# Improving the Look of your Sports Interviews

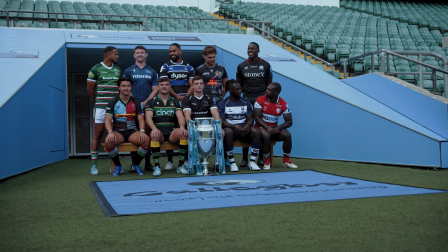0:00 If you've worked in sports videography before, you'll know it's one of the most fast-paced filmmaking environments that you can encounter.
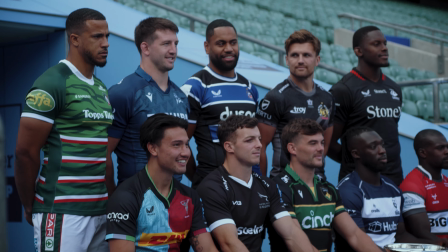0:05 Time with talent is limited and you're often unable to do much with the lighting,
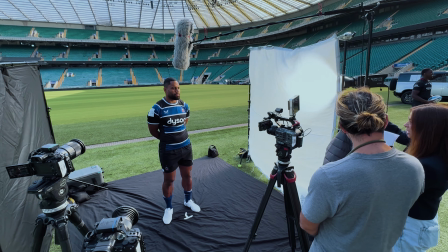0:08 but our recent Premiership Rugby Content Day was a rare exception and although you might not be able to incorporate every element of the setup into every interview that you do,
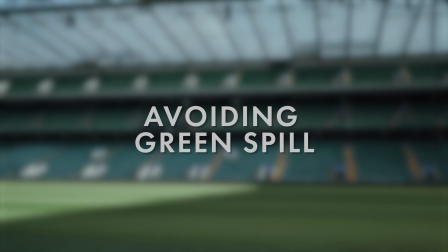0:15 hopefully you can take away some tips to incorporate into your next sports interview. Firstly, combating greenspill. Greenspill is when light reflects from either grass or artificial turf and bounces green tones back onto the skin of your subject, making them look really unnatural.
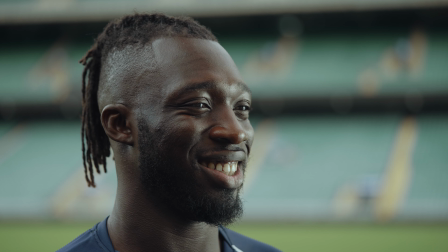0:27 You can correct some of this in post but it's always better to try to do it in camera if you can and green spill can
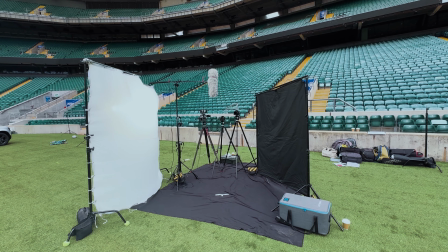0:32 easily be avoided by placing a black sheet on the ground and getting your subject to stand in that area.
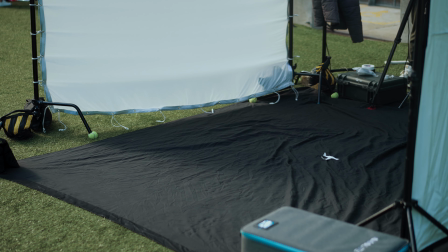0:37 For our setup we simply use an old black backdrop and it's large enough to ensure that we don't get any green spill on our subject's face when we're filming.
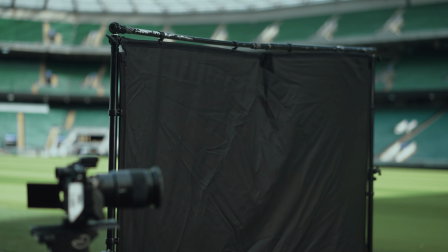0:44 Secondly we look to introduce some contrast into our shot and we do this by placing a large 2x2 negative fill to the side of our subject and we do this to enhance the Rembrandt style lighting effect that we're going for where one side of our subject's face is nicely lit another side is
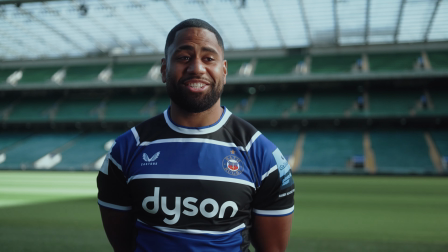0:56 in shadow and there's just a small patch of light on the shadow side cheek. Now in a bright outdoor environment you're never going to be able to achieve this look quite as well as you would inside where you can control the lights but by bringing a large negative feel as close as you can to your subject you're going to introduce as much contrast to the shot as
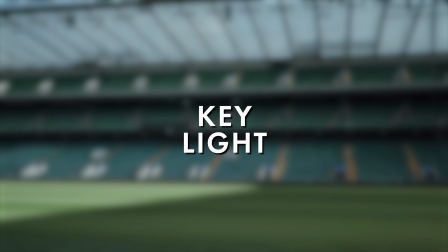1:10 possible. For the key light when you're outdoors in bright sunlight you really need something powerful.
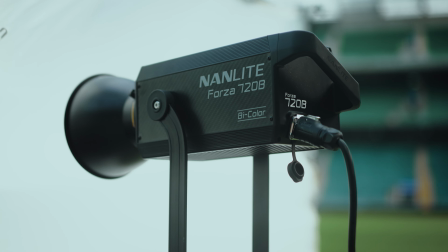1:15 Here we're using a Nanlite Forza 720b which when placed close enough is powerful enough to alter the effect the sunlight is having on your subject.
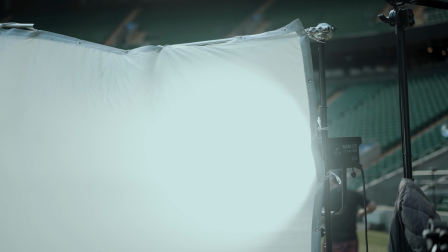1:22 We're trying to combat the harsh shadows that bright direct sunlight creates on our subject's face and so to do this we've put our key light through a large source of diffusion.
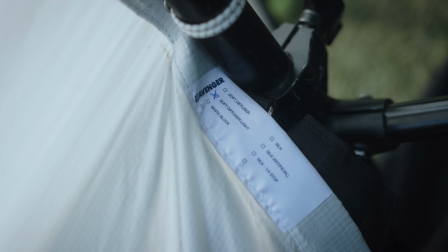1:29 We've used this large source of diffusion for two reasons,
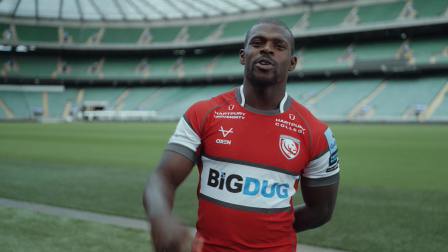1:32 primarily because the larger your sources the softer and more flattering the light will be and secondly it also gives us some room if the subjects move back and forwards a bit on camera they'll still be nicely lit.
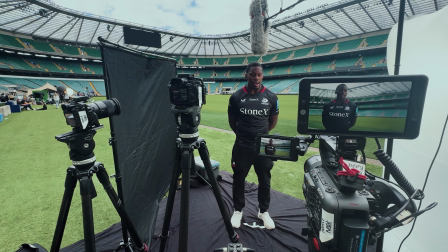1:41 We're using a three Sony camera setup all shooting on the same settings so they'll match easily in post.
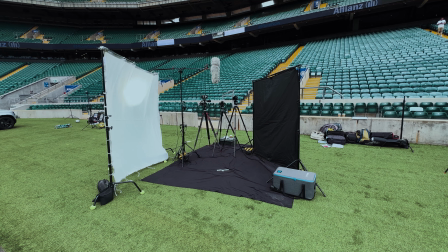1:45 For our A camera we're using a Sony FX6 and then using Sony A7S III as our B and C cam.
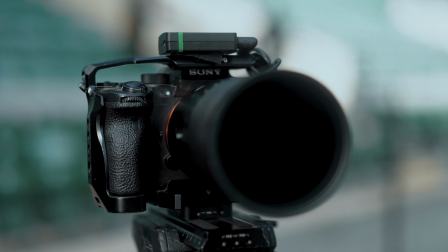1:51 All the cameras are also synced up using the Tentacle timecode system to make post-production as easy and effective as possible. For lenses we're using modern Sony Zeiss's primarily because of their clean and sharp look. They'll also enable us to use the amazing auto focus functions on each of those cameras making shooting easier for us on the day.
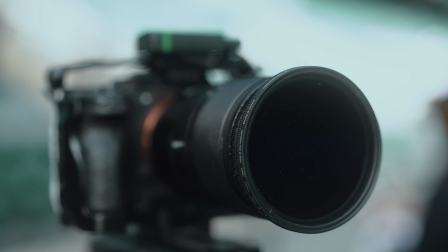2:06 We've got a 25mm on the A cam, a 40mm on the V cam and a 90mm on the C cam and that gives us a wide, a mid and a tight shot to cut between in each of our interviews.
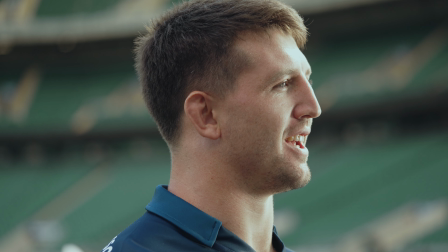2:16 And for audio we always like to have multiple options and we're using two sources here both for safety but also to give us the ability in post to listen and see which one's sounding best. All our talent were mic'd with tentacle tracky labs and that will allow us to sync up that audio really quickly in post with timecode in the tentacle system.
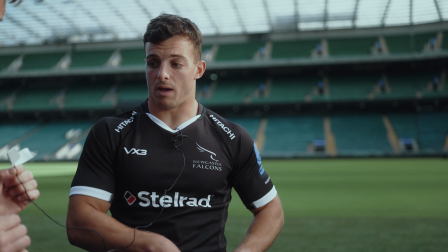2:30 We place the labs in the middle of the chest underneath the shirt and that makes sure that we capture that really bassy vocal tones in that recording
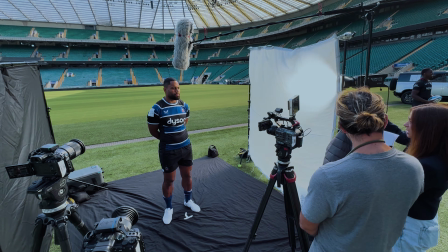2:36 and because we're outdoors we use a shotgun mic placed in a road blimp with a dead wombat wind cover on top and that'll give us the best chance to eliminate any wind noise from our recording so we're just hearing the players' vocals.
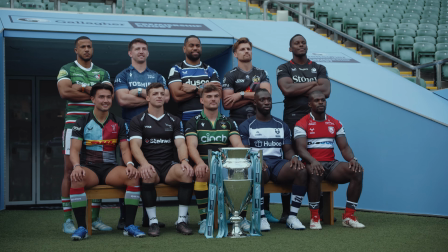2:46 Although this is a setup that we'd love to have for every sports interview we do, we fully appreciate it's not always practical,
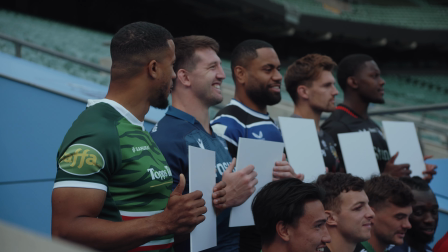2:52 especially if you're moving in a fast-paced environment, but this is our goal and we try and incorporate as much of this setup as we can in each interview that we do.